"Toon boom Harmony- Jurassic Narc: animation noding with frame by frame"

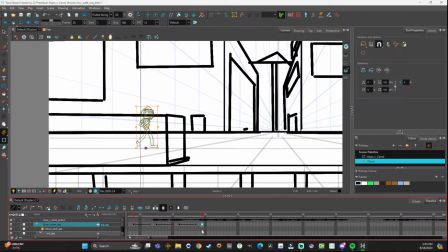F6. Control K. F6. F6. Control K.
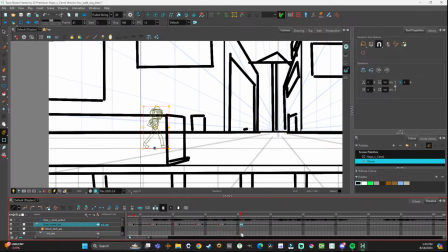I'm probably going to get in the groove on this.
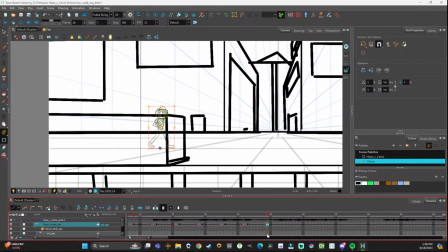Because eventually, I'm just going to pick up these cycle habits, let's call them. Alright, let's keep them moving here.
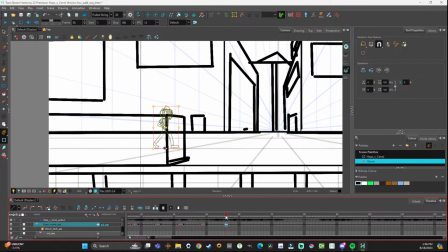Now once we get this all laid out, right? Oh, there's a secret movement we haven't seen in here. Let me make sure I caught it. Right here, right here.
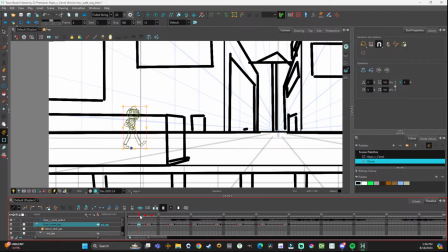Right there, we're going to shut him off too. On the bright side, we don't have to reattach the other frame because he's just going to move, right?
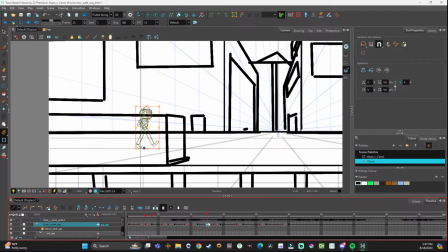So we'll stop him there. So that sequence is going to happen after every frame, and then he's going to move. Boom. Boom. Boom. Boom.
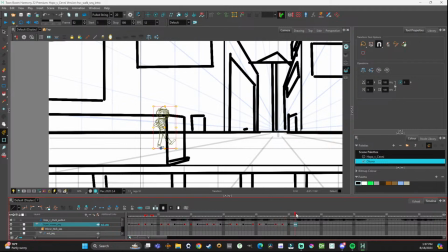We'll just go back and do that on every other one. We'll just capture that one in the meantime. But we're going to keep doing this. We're going to keep doing this, and it's going to be fun, and it's not going to harm anybody but the animator.
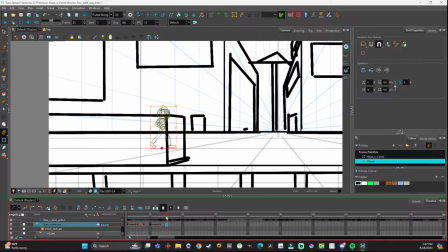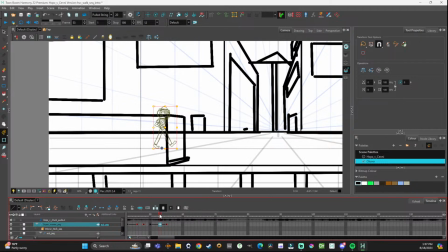Okay, because we don't want that to do the thing. How is to undo it is Control L. Okay, that's actually pretty cool. They're in the same spot. Same general spot.
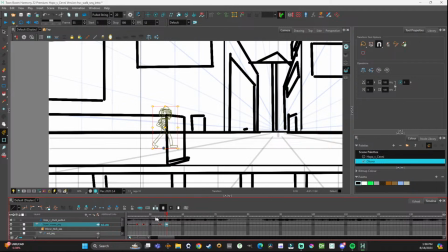going to control K here only because we want him to kind of move over when he steps down. And we can F6 again. Control L so he doesn't slide.
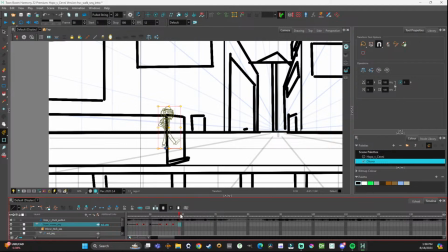Do this whole movement again. Control K.
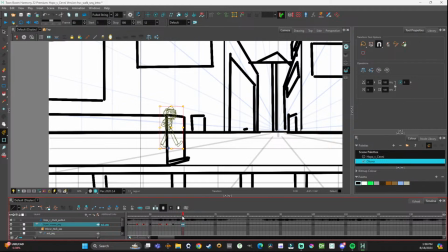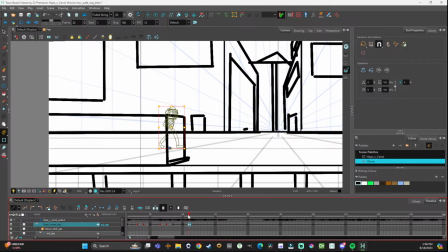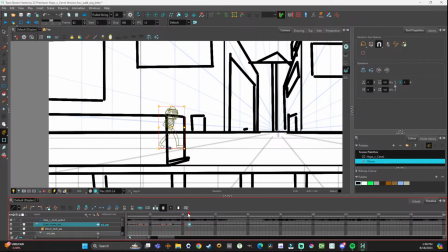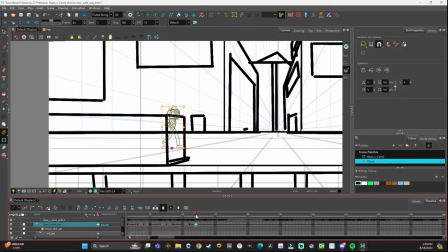All right, boom. So now it's gonna look a little bit more natural.
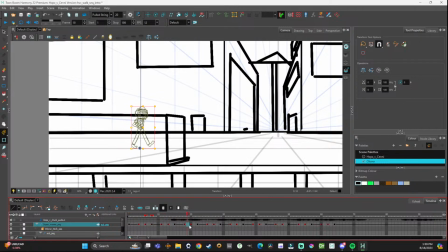So you check this out. Boom, boom, boom, boom. He's walking in the frame. He's doing his thing. And it's just a lot more natural than that slide movement, right? It doesn't look artificial, so to say.